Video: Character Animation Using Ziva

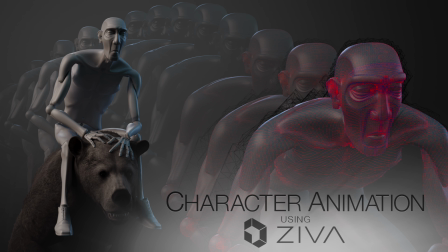(0:07)
Presenting the latest episode in our video series where we explore unconventional applications of Ziva. In this installment I'll demonstrate how I expand the core concept for my previous
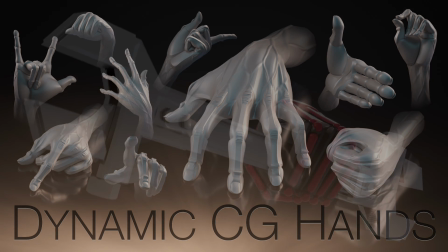(0:18)
video leveraging simulation for hand animation to encompass various body parts.
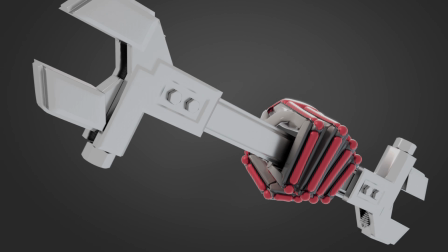(0:23)
Let's begin by examining a straightforward yet impactful way to implement this. This simple shot with run-up is a noticeably rough state.
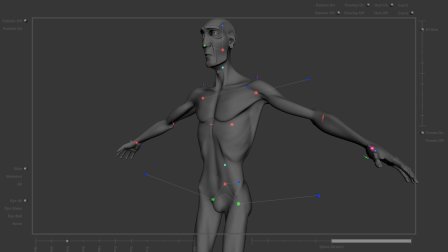(0:31)
The elbow could still use some work to keep it from penetrating the ribcage. As you can probably imagine, an arm ripping through all that simulated tissue would fail pretty miserably. Instead of investing simulation time into something destined to fail,
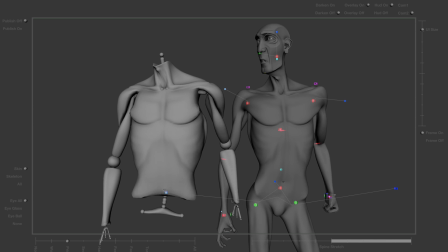(0:45)
consider integrating an insurance measure into your pipeline to modify the animation to let the arm collide gracefully with the ribcage before the muscle step. Essentially what you see here is an underlying set of very rigid joint tissues which pivot on simple attachments binding into all or one axis depending on how many vertices are bound.
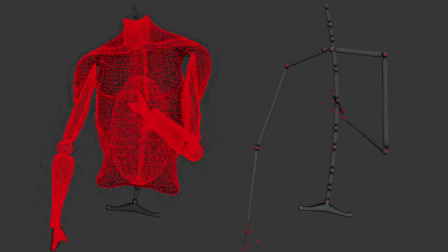(1:05)
Softer tissues attach to these joints to create a collision volume as well as leverages its volume retention to help limit joint rotation. Next, let's look at what you can do to expand this simple idea further, maximizing the use of Ziva's physics engine.
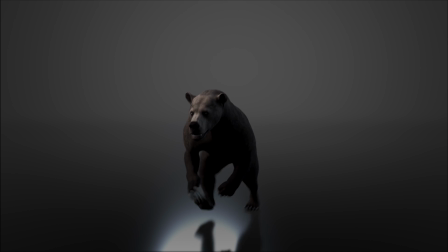(1:21)
Here's a bear run with GeoDirect from the animation rig from a student at Monster Emporium named Martin Fernandez.
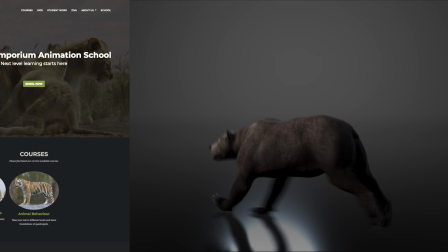(1:28)
Monster Emporium's animation program specializes in teaching animal motion.
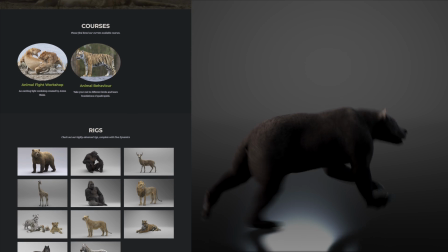(1:32)
Upon enrollment, they provide a comprehensive suite of tools, including professional animation, fur, lighting, and Ziva rigs to highlight the work you've done.
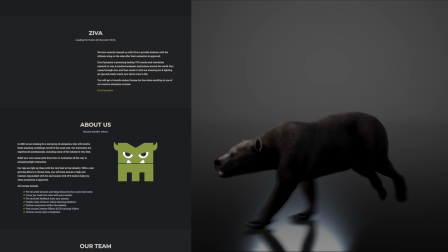(1:41)
You can find more info about the program at monstereemporium.com. Thanks again to Anton Blake and Martin for allowing me to use your animation for this example.
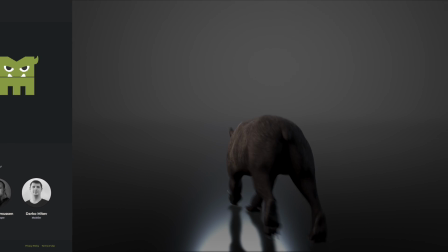(1:50)
Why do I bring up this bear?
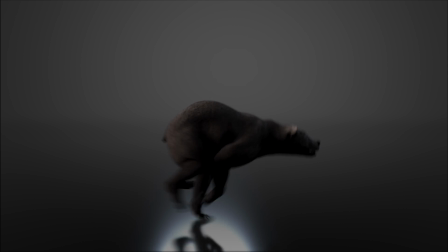(1:51)
There are plenty of scenarios where character animation is primarily driven by external forces, like for instance, if Ivan were to ride this bear.
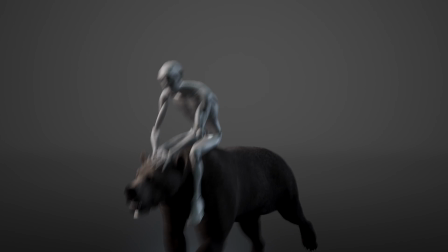(1:59)
For this, the only animation required was a transition from base pose to the bear riding stance.
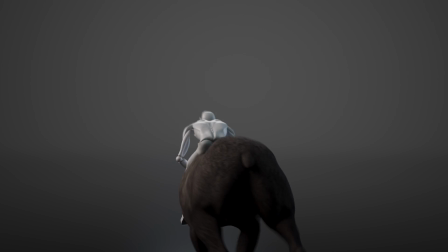(2:05)
Then physics handled the rest. It was so simple to execute after the first rider, I did a couple more for fun with the same setup.
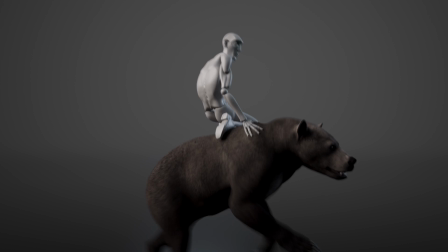(2:14)
Ivan's dynamic rig was set up and tuned for the next test you'll see when one morning, I was sent the bear.
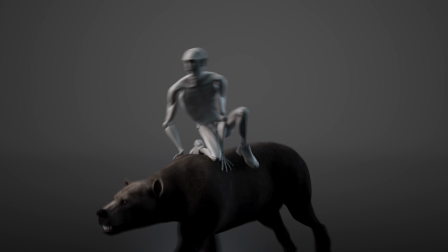(2:19)
I did some minor tweaks to the dynamic rig and finished Rider 1 two days later.
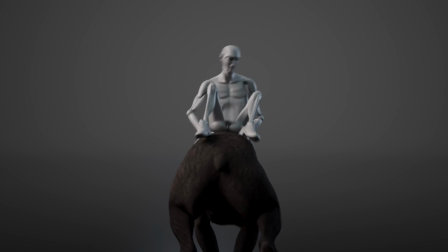(2:25)
Rider 2 and 3 both successively finished in one day. With access to a compute farm, this could have gone even faster. The biggest time suck about animating this manually would have been all the interaction between body parts like fingers and the deforming geo, which would have required my undivided attention.
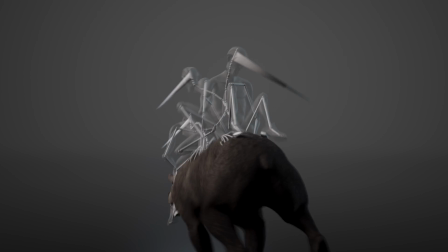(2:42)
This was simulating on a different computer while working on the shorts environments. For this next test I made Ivan a fun little dynamic accessory.
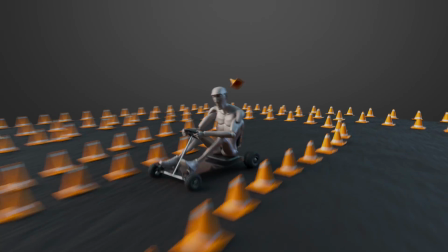(2:52)
The cart character and cones are fully dynamically rigged using Ziva. The simulation is driven by a 3D curve defining its drive path along with an
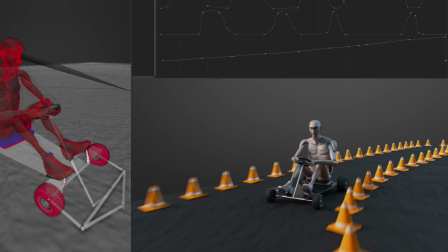(3:01)
animation curve for speed and two more curves which drive tissues to pull the gas and brake.
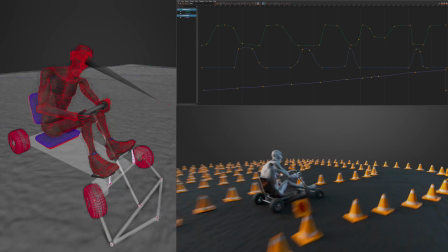(3:06)
The direction the cart steers defines as a turning steering wheel. Front suspension functions as it should against this bumpy track.
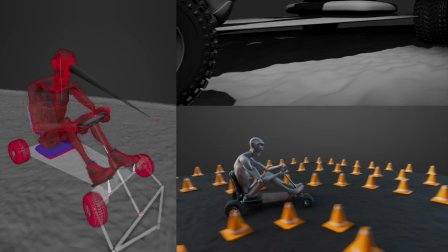(3:14)
Wheels turn based upon actual friction against the track's surface. Ivan's head turns with the turns to look where he is going.
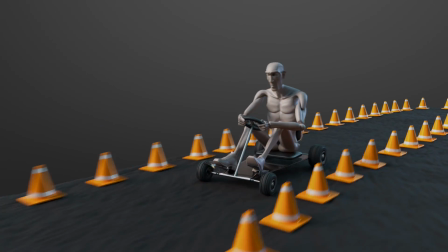(3:22)
Depending on how close he is to camera we can layer in some character specific animation before the simulation.
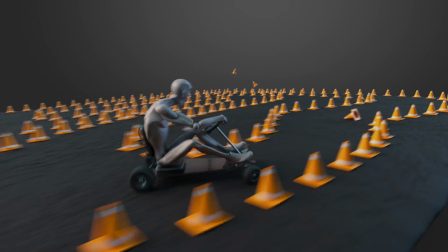(3:29)
For the last test let's take a look at the specific reason I built this setup.
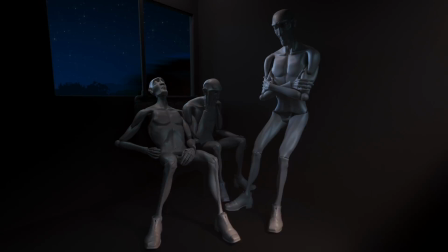(3:36)
In my current short film project it requires quite a few bored and unenthusiastic background passengers on an unstable train where their primary animation should really be driven by the movement of the train. The only animation I supplied for this shot was the run-up to pose for each character and the breathing settings I chose from the animation rig.
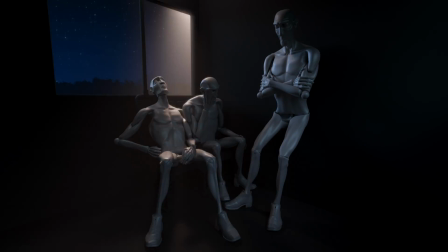(3:56)
This should save me tons of time and make them quite dynamic to watch on screen.